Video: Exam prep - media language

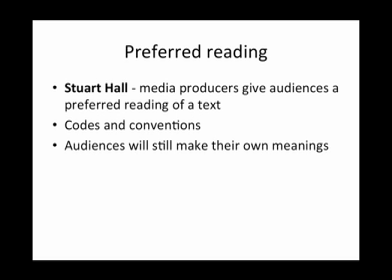[8:20]
Audiences will still make their own meanings from texts, so this isn't always very useful. For example, a documentary might be created in a way that asks the audience to be sympathetic of the subject. However, Hall maintains that audiences will still decide for themselves how they interpret the meaning. It may not be the way that media producers want them to.
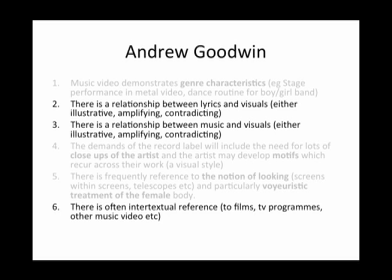[8:41]
Coming back to an old theory we've used before, we can use part of Goodwin again. This time we can apply numbers 2, 3, and 6. 2. There is a relationship between lyrics and visuals, either illustrative, amplifying, or contradicting.
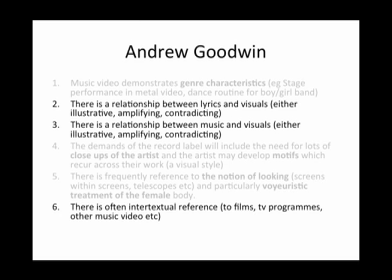[8:57]
3. There is a relationship between music and visuals, either illustrative, amplifying, or contradicting. Signs and signifiers could be talked about with both of these, linking the meaning of what is happening to our understanding of the narrative. And 6. There is often intertextual references to films, TV programmes, and other music videos, etc.
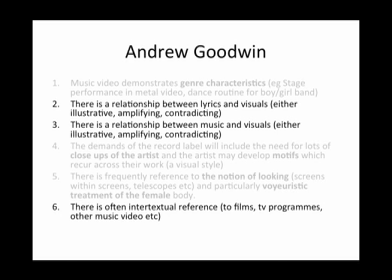[9:16]
Intertextual references will also help to create meanings for audiences, as we have said before, and it might make it feel funny, and we are supposed to bring the values and ideas of another text into our understanding of this one.
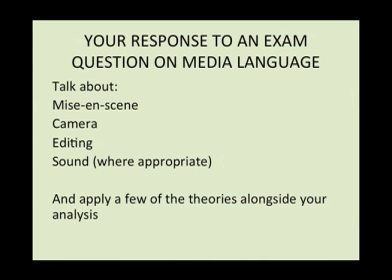[9:33]
In the exam, you'll need to talk about the elements of media language: mise-en-scène, camera, and editing. Sound where appropriate. Here are some examples of how you might talk about each of these micro-elements, and where you might be able to apply a theory like you will do with your own music video.
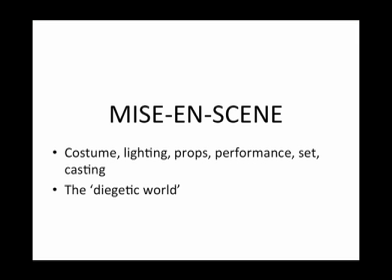[9:51]
Mise-en-scène creates a diegetic world, which is the fictional space and time implied by the narrative, so the world in which the story takes place. Everything in the scene works together to paint a picture for us before anything has been shot.
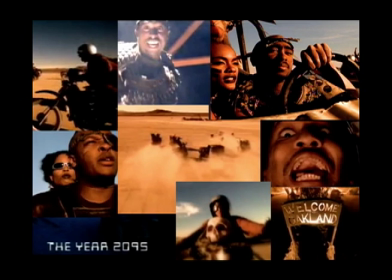[10:08]
Here's the example of Tupac's California Love video. Mise-en-scène of this uses desert colours, warrior-style clothing, quad bikes, motorcycles and army terrain vehicles that depict the cast as a tribe fighting against one another.
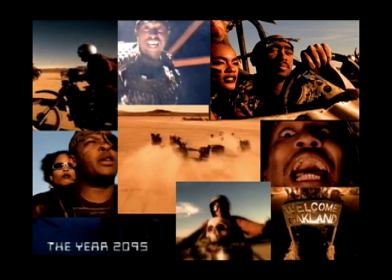[10:21]
There is a sense that they are fighting for their lives, as weapons are prominent in most shots and many of them are acting aggressively. The big theory you could apply to this music video is intertextuality. The music video imitates the images seen in the film Mad Max, which had a huge cult following at the time.
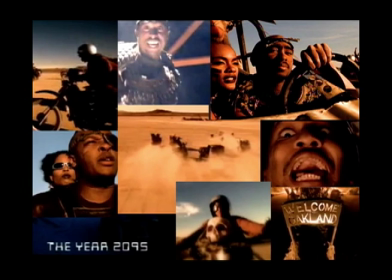[10:38]
The film is set in an apocalyptic future, and social control is falling apart.
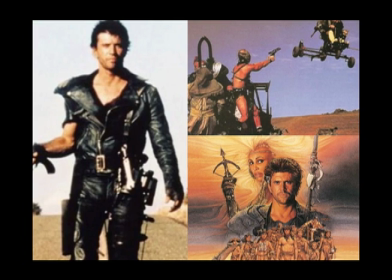[10:44]
These are images from the original film. You can see that the mise-en-scène of the music video draws heavily on these images.
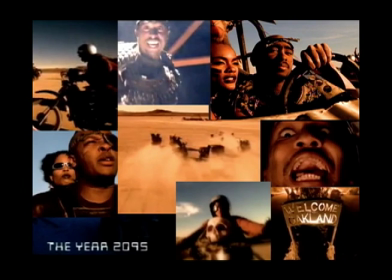[10:52]
Audience will have certain associations with the film and recognise the message within it. They will take the same meanings from this music video as a result, and it helps the artists to represent themselves in a way that their fans might not have perceived them before. The video also has social connotations in the way it offers the audience a view of California,
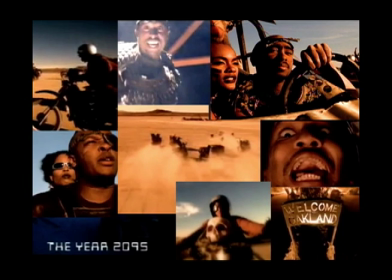[11:09]
one of conflict and that contrasts to the sunny image it has otherwise been attributed.
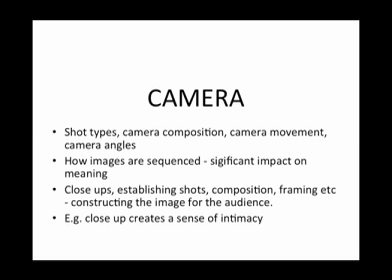[11:15]
Camera includes shot types, camera composition, camera movement, camera angles, etc. It talks about how the camera is used and how images are sequenced that will have a significant impact on meaning. Using close-ups, establishing shots, composition, framing, etc. will all do the job of constructing the image for the audience.
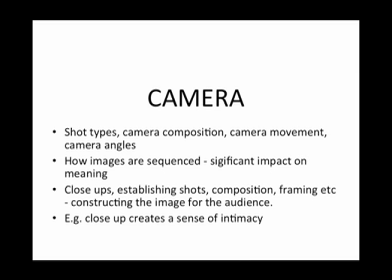[11:35]
You should think about what those shots do for the audience. For example, a close-up creates a sense of intimacy.
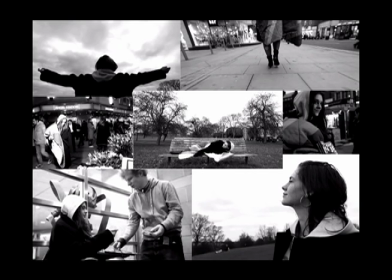[11:43]
These are some stills from Ed Sheeran's The A-Team. Where there are shots with only her in focus, you can see that there is a lot going on around her. The whole video starts with an establishing shot on a bench. There's a shot of her walking down the street so we can see what it is like to walk in her shoes.
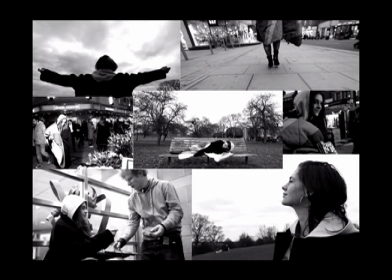[12:01]
She's clearly homeless, and we know this from some of the props used, but shots of her in situations where we'd normally be on the other side, so watching her selling a big issue. All of these ways are used to create empathy, all of these shots.
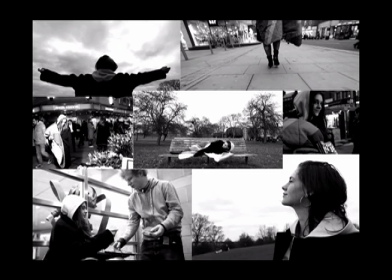[12:17]
You could also apply Goodwin here because there is a direct connection between the visuals and the lyrics, as Ed Sheeran seems to be singing about this girl and her life.